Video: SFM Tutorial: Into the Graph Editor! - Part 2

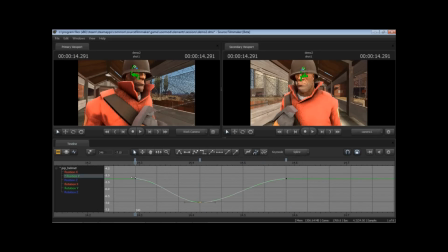(8:19)
So look at this, three keys, and already we've implemented a significantly better looking shot by taking an existing animation, taking an element from it that needed a little more refining to make it more entertaining,
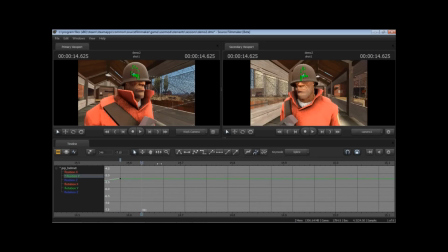(8:34)
and that happened. So now let's move down here. So the next thing we wanted to do was have it wiggle a little bit. So we're going to look and think of this in terms of force. So naturally, you've got this force already happening.
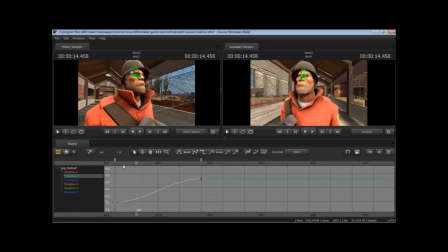(8:49)
The helmet's moving down at a fast rate because it's being pulled by the neck brace. It's being pulled down with the body. The body comes to a complete stop right here, and the helmet keeps going, and then it runs into the head, and, you know, it gets to this point.
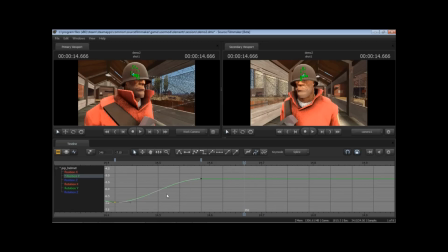(9:04)
It's kind of coming forward with the head. Well, the head stops, so maybe the helmet should keep going. So we look at this line here, and we're going to continue that. And let's just say right here, we're going to create a key. And we're just going to have,
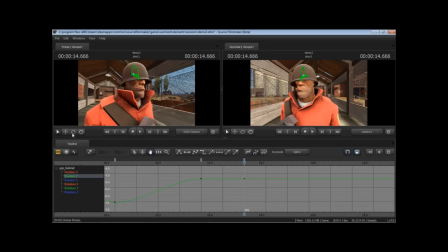(9:25)
instead of a position, we want to do now rotation. So let's switch to rotation. And we're going to use the position X. So now we create a key here. So here's the key that was originally placed because we had everything selected when we made those keyframes.
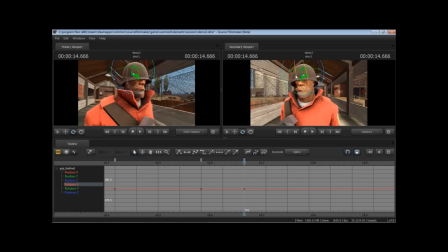(9:43)
Here's the second keyframe. And we're going to go ahead and have that helmet. We don't want it to be ridiculous, but just a little bit where it's going to be noticeable. And already you notice that this is counter animating, which we do not want.
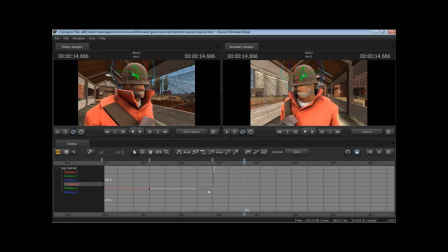(10:00)
So we want this, in this case, to be a linear key, which means that this side stays as it was. And then we have this side interacting with the secondary key. So here's a great example of where you can use a linear key to get the feel that you want.
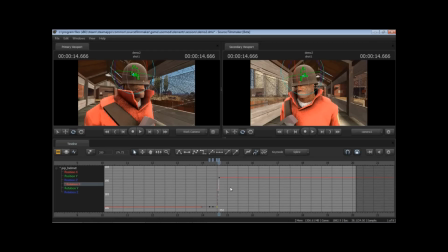(10:16)
Zoom out until we see it. There we go. All right. Now that looks great. Look at that. But it still it needs to go back where it was eventually. So we're going to have it settle back into place probably not that long after.
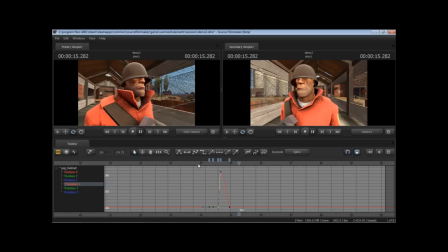(10:34)
So maybe like right there. So let's see how that looks. And again, my computer's too slow, so we'll just scrub through it. You know, I don't like the fact that it ends up back with his eyes being shown.
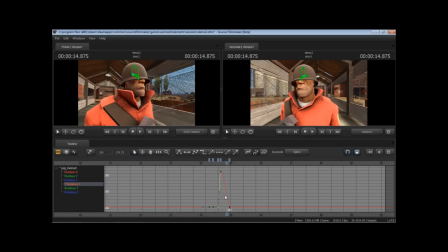(10:50)
And this is just a personal choice for this particular shot, so nothing is going to hurt us, or nothing is going to stop us from just leaving it down there a little bit for this particular frame. Now his eyes are still showing. And, you know, that settle just looks a little nicer, not moving around too much.
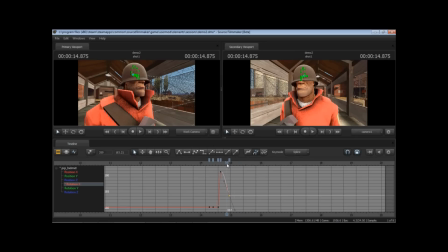(11:08)
And maybe just have it take a little bit, you know, we still got a little bit of inertia happening. There's some energy still happening here. So let's just make another keyframe, like maybe two frames later, three frames later. Something to settle back into. And what I like to do in this situation is use a new spline.
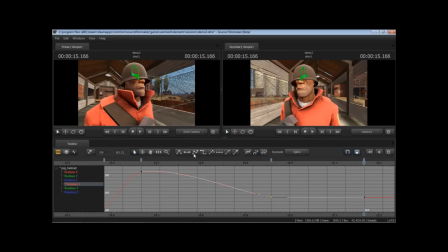(11:27)
Let's do, instead of linear, which is what we're seeing now, let's do spline. And so, and this is still flat, you notice. So it's going to do this and it's going to spline into this key. So it's still the same key, but now it's going to kind of settle a little bit at the end, which will give it a little more natural motion.
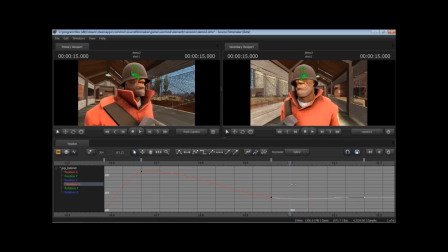(11:44)
So it's sliding there and then it kind of slides back down into place. You see that? Just a little subtlety. Honestly, in motion, you're not even going to see it. But it adds a little element of realism, which ultimately makes it a difference when you have it finally rendered in the shot.
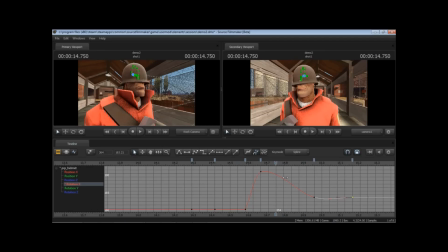(12:03)
So let's just scrub through this again, make sure everything looks okay. You know, maybe that just goes a little too far, and maybe not, because I'm looking at this camera. Yeah, I think that it's just a little too much. So hold down shift, middle mouse, drag it down.
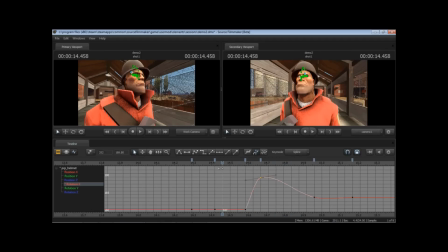(12:25)
Yeah, I think that's a lot better.